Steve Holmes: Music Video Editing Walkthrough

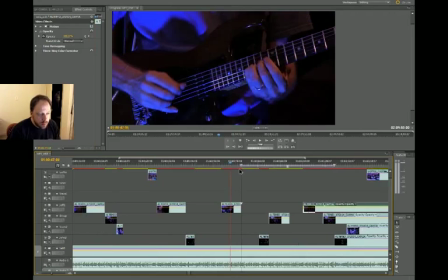Should we render and see what it looks like, what we have so far, just for the last like little bit? Let's see how long that'll take. It'll take a minute.
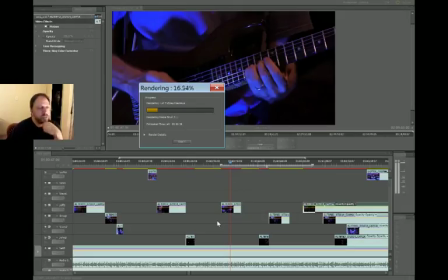It'll take a minute. I really do have fun doing this stuff. I mean, it's challenging, it's gratifying, and the payoff is really good, you know? And I like making these videos and then sending them off
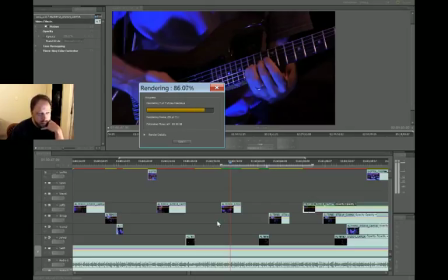to the guys in the band before we post them anywhere on the internet and get their feedback and stuff.
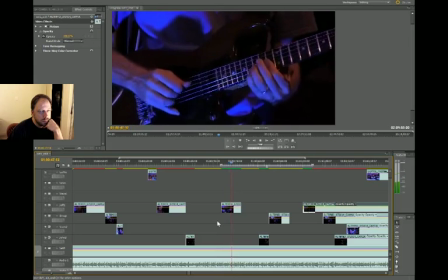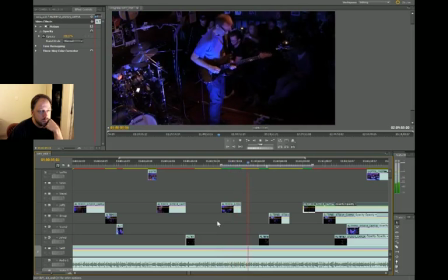That works.
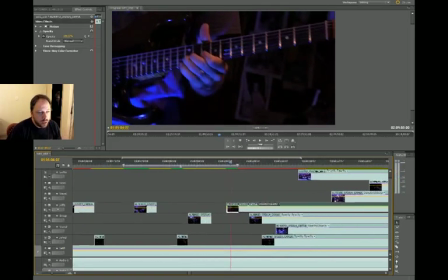I think maybe we should stay on the wide shot until that bend of the knees, actually.
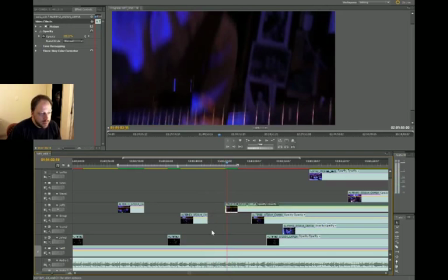Right here. I think we might want to stay on the wide shot that whole time.
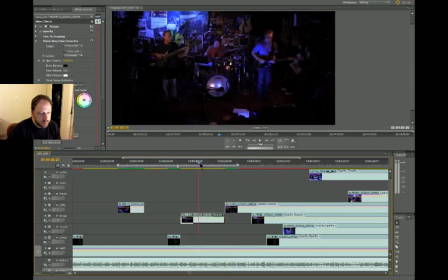Because everyone's playing cool stuff there. Let's see how that works. Actually, maybe we want to go to the wide shot of Jeff instead of close up.
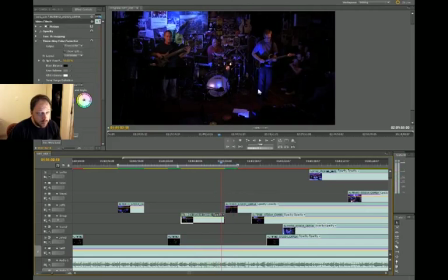All right, there's the downbeat right there. I can see me hitting the cymbal. So let's go to the Jeff wide shot instead of the Jeff close-up shot and see what that looks like. So let's scooch this stuff out of the way and see what that looks like, this transition.
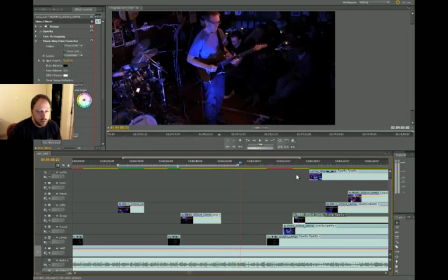Yeah, that works. And then this is like the climax of the solo, kind of.
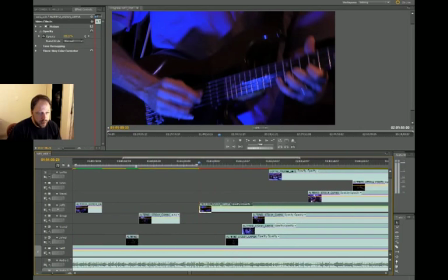So the cuts are going to start getting faster to kind of help convey that and, you know, help that cause visually, you know.
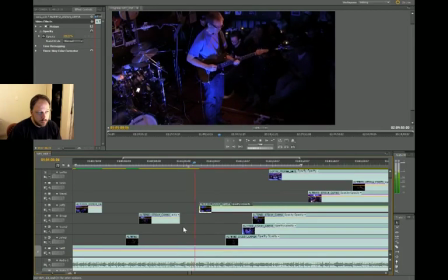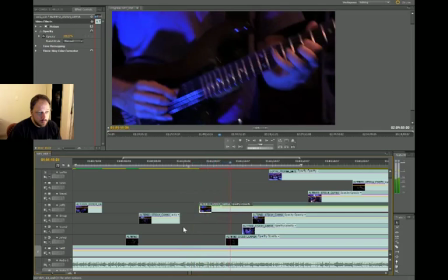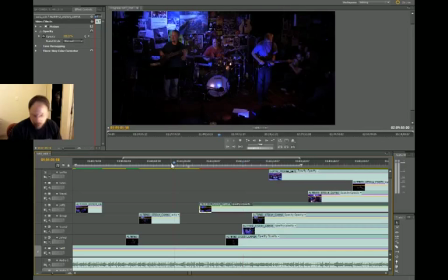Because things are about to chill out because John, the bass player, he takes a solo.
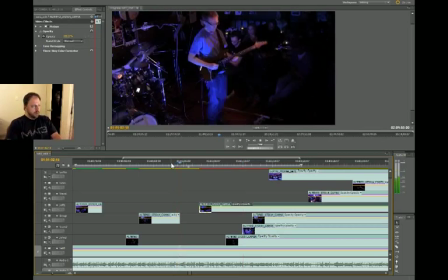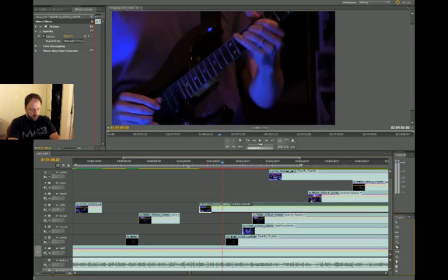That's good. Let's go back. Let's go back to the guitar wide shot right there. It's time to start like ping ponging back and forth like fairly quickly, I think.
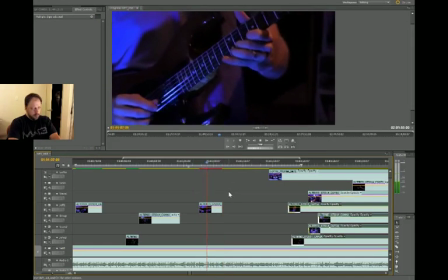I need to do that earlier because I want to do that on the downbeat.
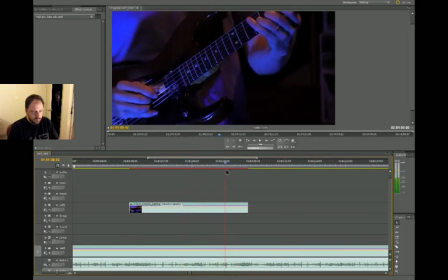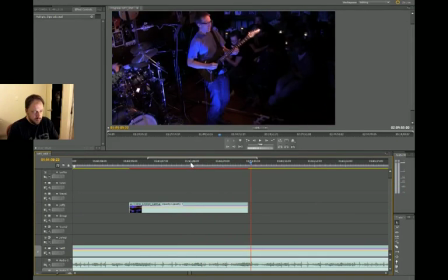Chubby, sorry.
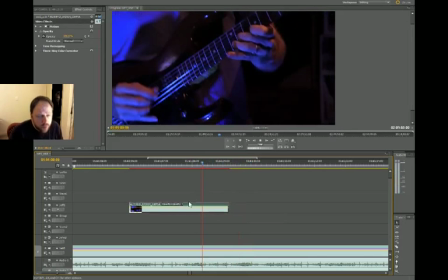All right, we need to do this a little earlier so it lines up with the music. Yes, right there. See the transition with him like shaking the guitar? That totally works.
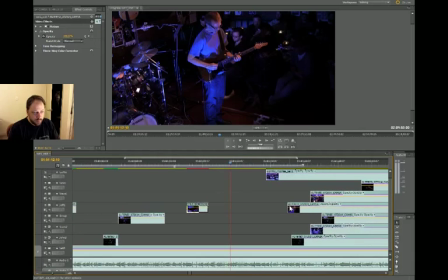All right, here's another downbeat. Let's go back to the close-up cam. Hopefully it's showing something cool.
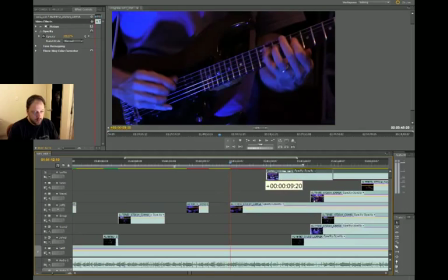It is. All right,
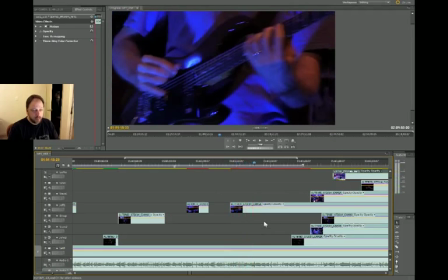so he's, I think at this point, he's looking over
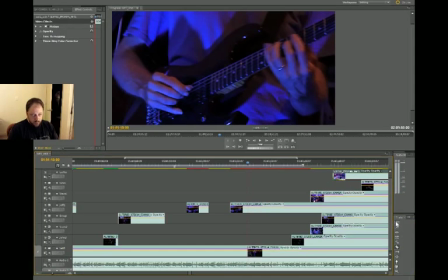to John to, as if to say, like, okay, my solo's done. You know, the musicians do that a lot.
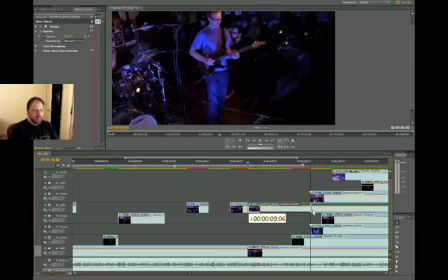I mean, jazz musicians, they'll look at each other to kind of let the guys know, like, okay, you know, I'm done. It's just a visual cue. Yeah, see him look over right there? That's what I'm talking about.